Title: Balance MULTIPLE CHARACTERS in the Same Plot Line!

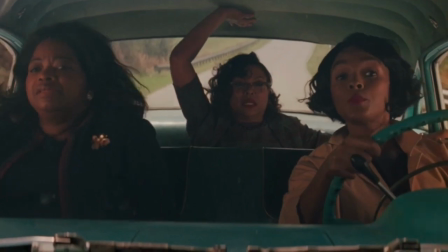There are a few scenes when Catherine, Dorothy, and Mary are together, and what I noticed was these scenes bring joy and humor.
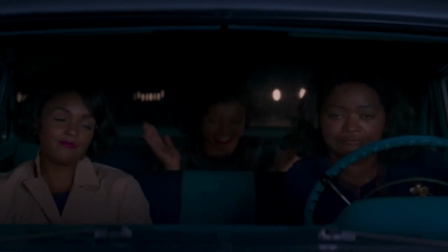You don't mess with Mrs. Vaughn. Then I bet he's like that day and night.
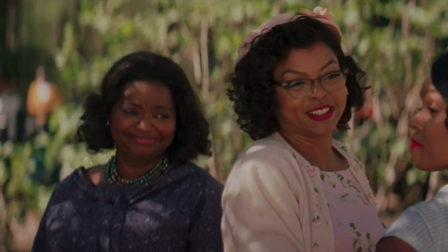Mary, it's Sunday. Just as beautiful as you were back then.
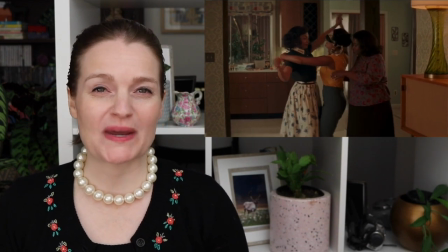Allowing for the interpersonal development between these characters to be low stakes lets it
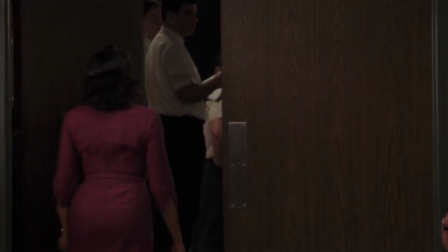juxtapose the discrimination these women face in the scenes when they are not together.
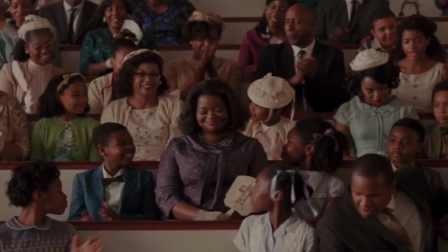It also helps separate their home life from their work life, adding greater dimension to these characters and greater nuance to the theme.
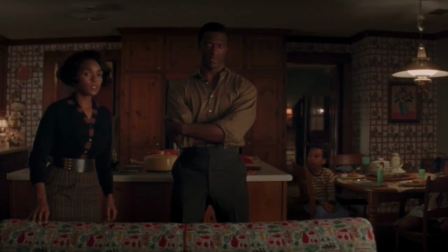The kids don't need to be watching They need this. to see this. Everybody needs to see this.
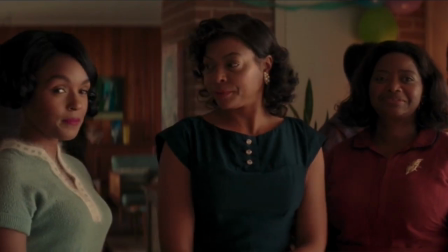Because the interpersonal development between these characters is low stakes,
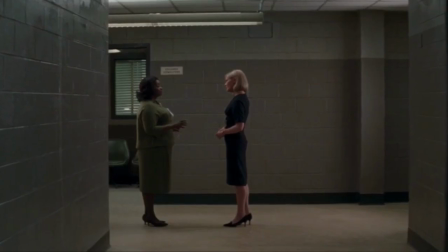Catherine, Dorothy, and Mary have an antagonist each to compensate for this.
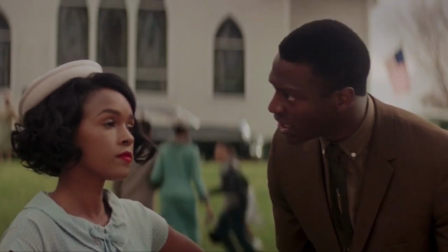NASA's never ever given you guys your due. Having a couple extra degrees ain't gonna change that.
Catherine even has a love interest. Again, this is why I think the importance of the characters look like this. Hot tip. Think about the supporting characters in your story, as they can make or break the balance between your multiple main characters.
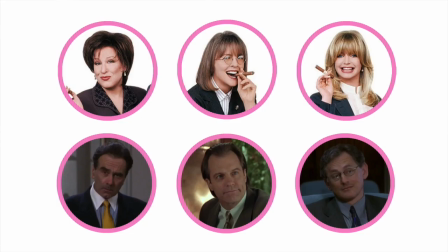Annie, Brenda, and Elise each have in their point of view a husband, younger woman, co-conspirator, and confidant.
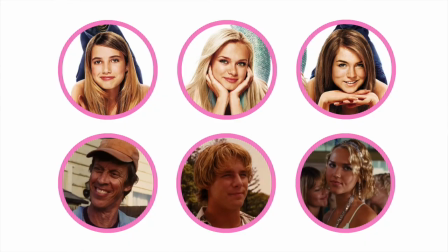And there are even 3 major players to match Claire, Hayley, and Aquamarine. So JC, what is another expectation of multiple characters within the same plotline? This is when the turning points of your story equally impact the characters.
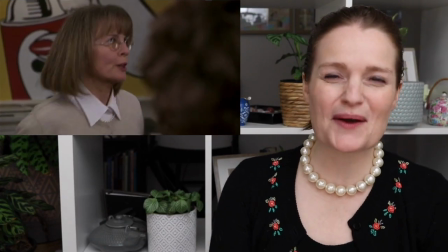In the first Wives Club, the plot has a single storyline where the 3 characters are equally affected by the turning points. The only difference is the examples I've already mentioned.
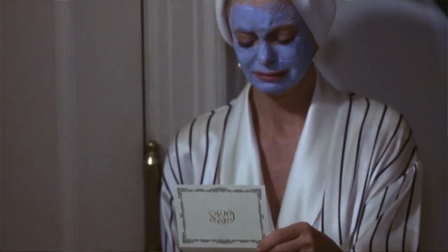Otherwise, every turning point creates an equal, if sometimes different reaction from Annie, Brenda, and Elise. When I say different, it's because we don't want our multiple characters to respond the same every single time.
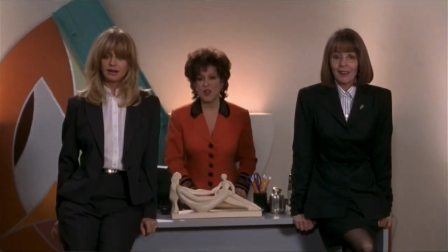That would would be boring. What we want is reactions that make sense to the individual characters.
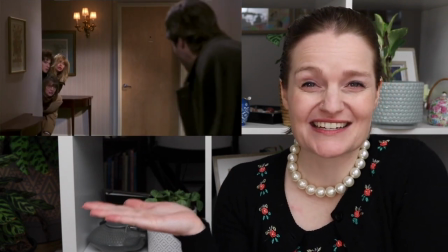Look at these little examples when the women break into Brenda's husband's new apartment. Just watch Brenda's reaction compared to the other two.
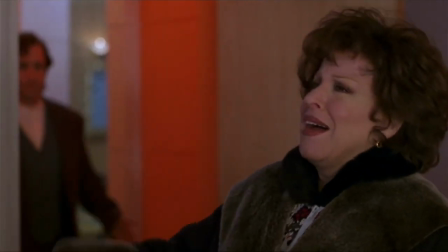And now look at Annie's reaction when they think they're about to get caught.
I got the files.
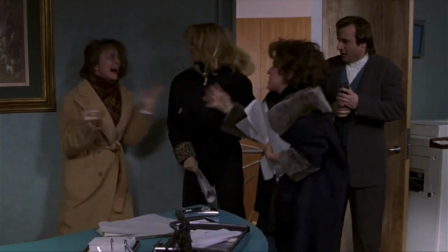I'm putting the files right here. Keep them away from the front door.
For a larger example, look at this.
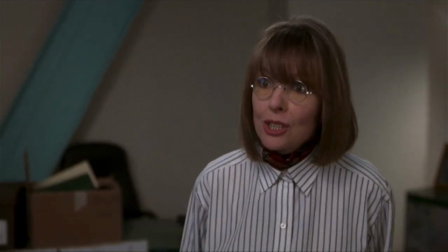We have just completely embarrassed ourselves. We've become exactly what the world thinks we are.
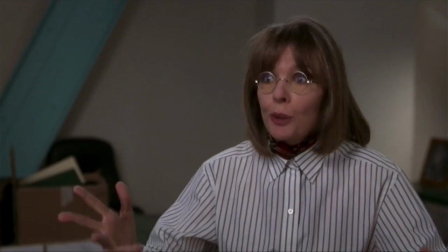We are the three witches.
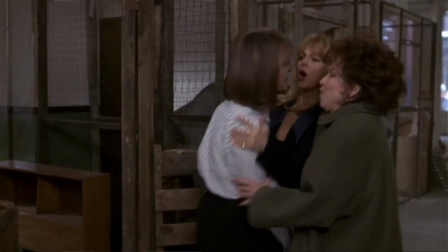After their big fight, Annie wants to disband their group, but Brenda and Elise want to aim higher and must convince Annie to join them.
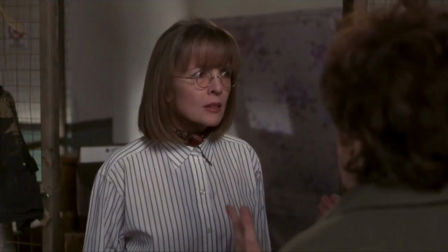We have to take our plan and expand it. First thing, we take care of our own guys because they really have it coming, and then we go global.
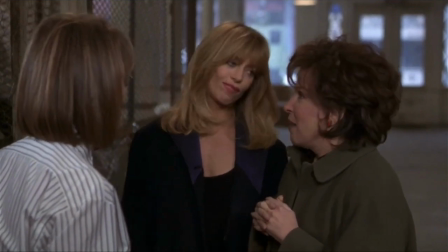Talk. Well, after you. Thank you.
Such rich storytelling. Mwah. So it still looks like this.
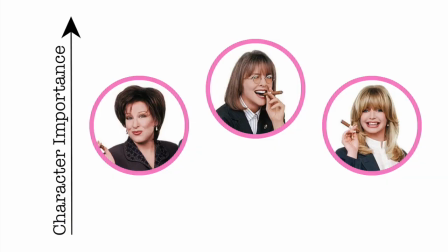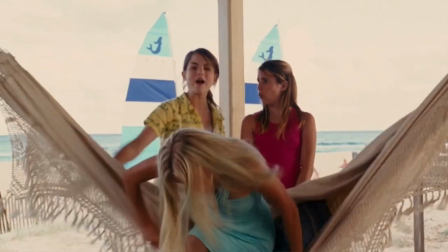Aquamarine also has a single storyline, where the three characters are equally affected by the turning points.
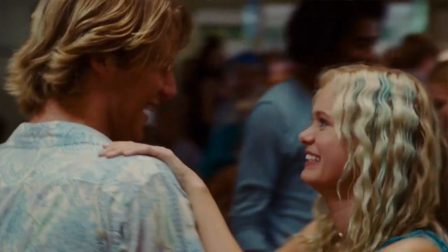Almost. Remember the different layers of the common goal? Where Aqua wants Raymond to fall in love with her, and where Claire and Haley want the mermaid's wish? Well, because of this, it makes sense that the major turning points hold slightly different meaning for Claire and Haley versus Aquamarine.
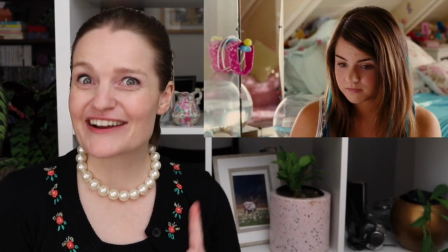The most significant difference occurs at the end of Act 2, a turning point that does not include Aquamarine.
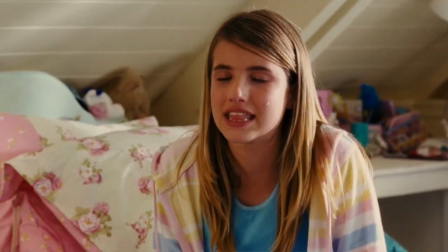Haley decides that they should use their wish on something else and not jeopardize her mum's career.
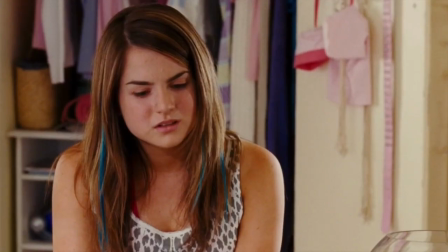You're so mad at the world that nobody but me even wants to talk to you. So you're the one who's lived here your whole life? How do you figure that I'm your only friend?
This causes a rift between Haley and Claire, which only resolves during the finale.